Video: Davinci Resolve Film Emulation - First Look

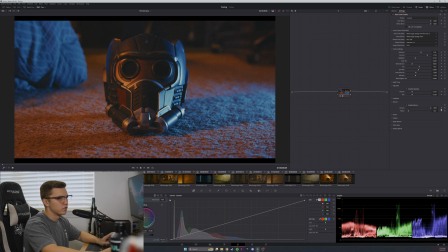[4:11]
And you can see it's giving a very subtle effect, which I ultimately really like. But I think I'm going to keep it there. The halation. It's very subtle. When you really crank it up, you can see it for sure.
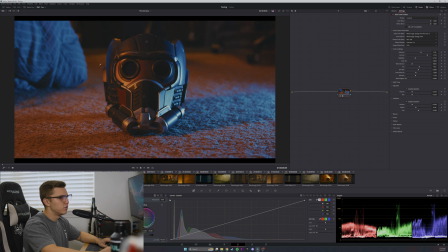[4:28]
But if I just reset it to that default, I mean, it's really, I like how subtle all of the effects are when you're, when you just, you know, apply it at the default, because
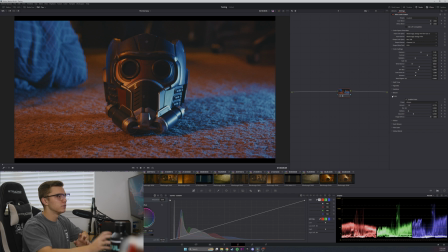[4:42]
I'm not a huge, like, fan of super, super heavy, like, effects on my footage. And so with how subtle it is, I just really like that. I really like how easy it is and how the default isn't overbearing and it's not too strong,
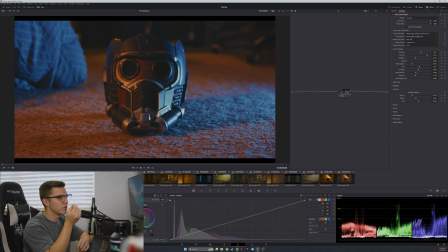[5:02]
and it just gives you this subtle little extra little sauce on the footage. I really like that. Now the grain, you've got different grain presets. This is a 65 mil. We've got the 35. That's a little too strong. Again, that's a little too strong for me. Obviously, as you go down, it's gonna get stronger.
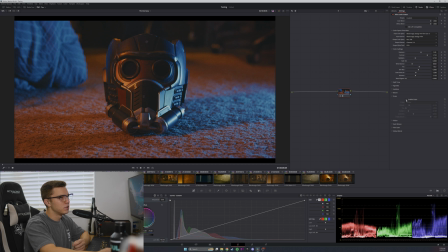[5:24]
But man, yeah, that 65 mil is almost like, I mean, it's noticeable.
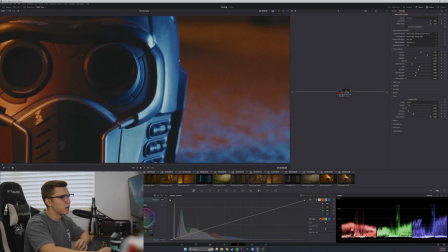[5:31]
You can tell that it's there, and I probably not gonna be able to tell with YouTube compression, but if I zoom in here,
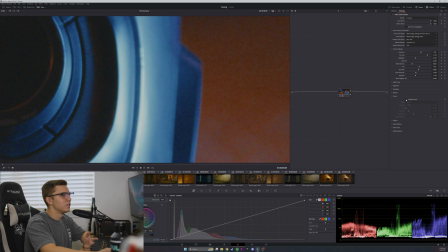[5:37]
really, really zoom in, you can see that there is grain being added.
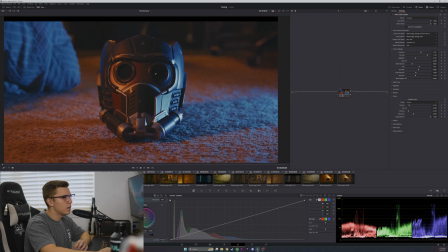[5:43]
But again, it's so subtle. And what I like about that is, yes, it's adding grain, but it's so subtle that it's not really noticeable, and it just adds just a little bit of texture
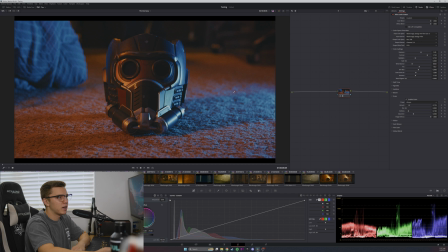[6:02]
to the image, and it also helps kind of hide some of that digital noise that's in there.
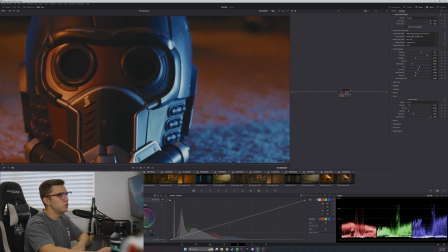[6:07]
That's the one thing I will use foam grain for. I don't use it very often, to be honest, unless I'm going for like a very stylized look.
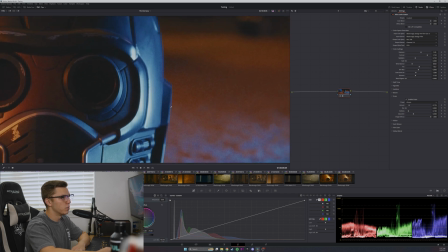[6:14]
But if I'm just doing you know, my normal stuff, even in my films, I don't use a lot of foam grain. But when you can have it at this, you know, 65 millimeter preset where it's very fine,
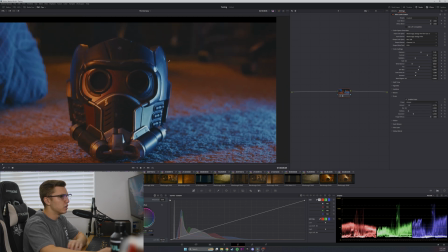[6:26]
it very much blends into like the normal, like, digital noise that you get.
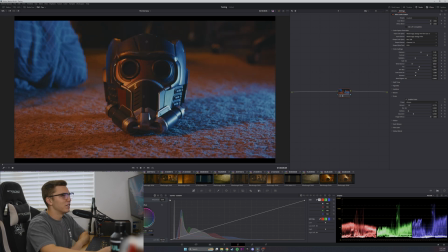[6:33]
And I don't like the digital noise because it doesn't look that good. But when you combine it with the film grain, it kind of blends the two together and it looks a lot better. It's kind of one of those things where you're gonna have noise in the image. By adding grain, it makes that noise just look a little better.
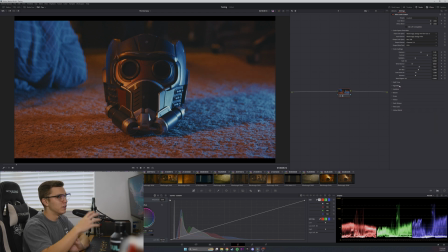[6:52]
That was me just kind of looking through the effects. But as far as what I actually did, I mean, it was very, very simple. Again, color space, adjusted these color settings a little bit, and then didn't really touch anything else. Everything else is just default. And so I was able to get that in, I mean, realistically, 5 minutes.
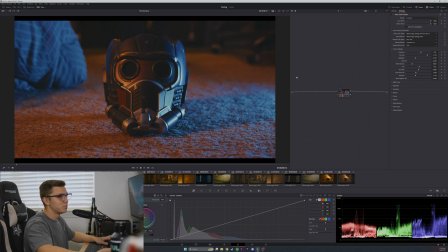[7:10]
So that's pretty good. And I really like that.
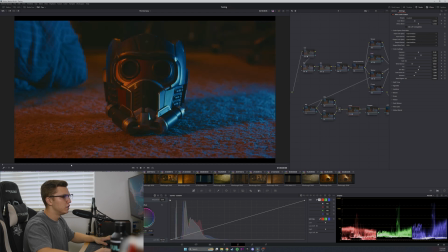[7:15]
Now, this is what I was able to do on my own, using it as just kind of an effect on top of normal color grading. And it's pretty close. My shot is a little bit darker, but I still think it looks good.
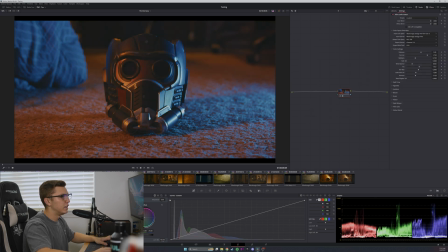[7:34]
My biggest thing would be, like, yes, just using this effect, one note, it's very convenient, very fast,
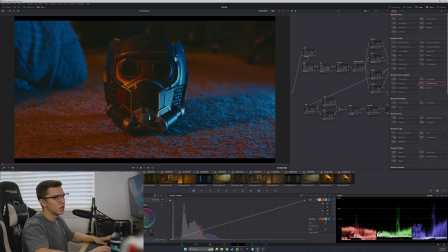[7:42]
but being able to use it on top of my footage, because obviously, like, I can bring this up. I can bring up the exposure of the shot pretty easily, but by doing it on top of one of my node trees, I have all of the normal flexibility that I would get when color grading,
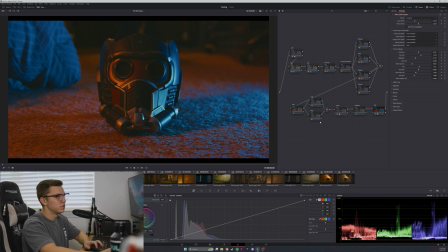[8:01]
and then the film look creator literally just becomes an effect on top of my normal footage.
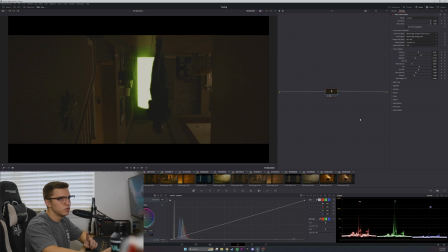[8:09]
This next shot, this is one that I was really excited to see, because in this film, this shot is very, very important.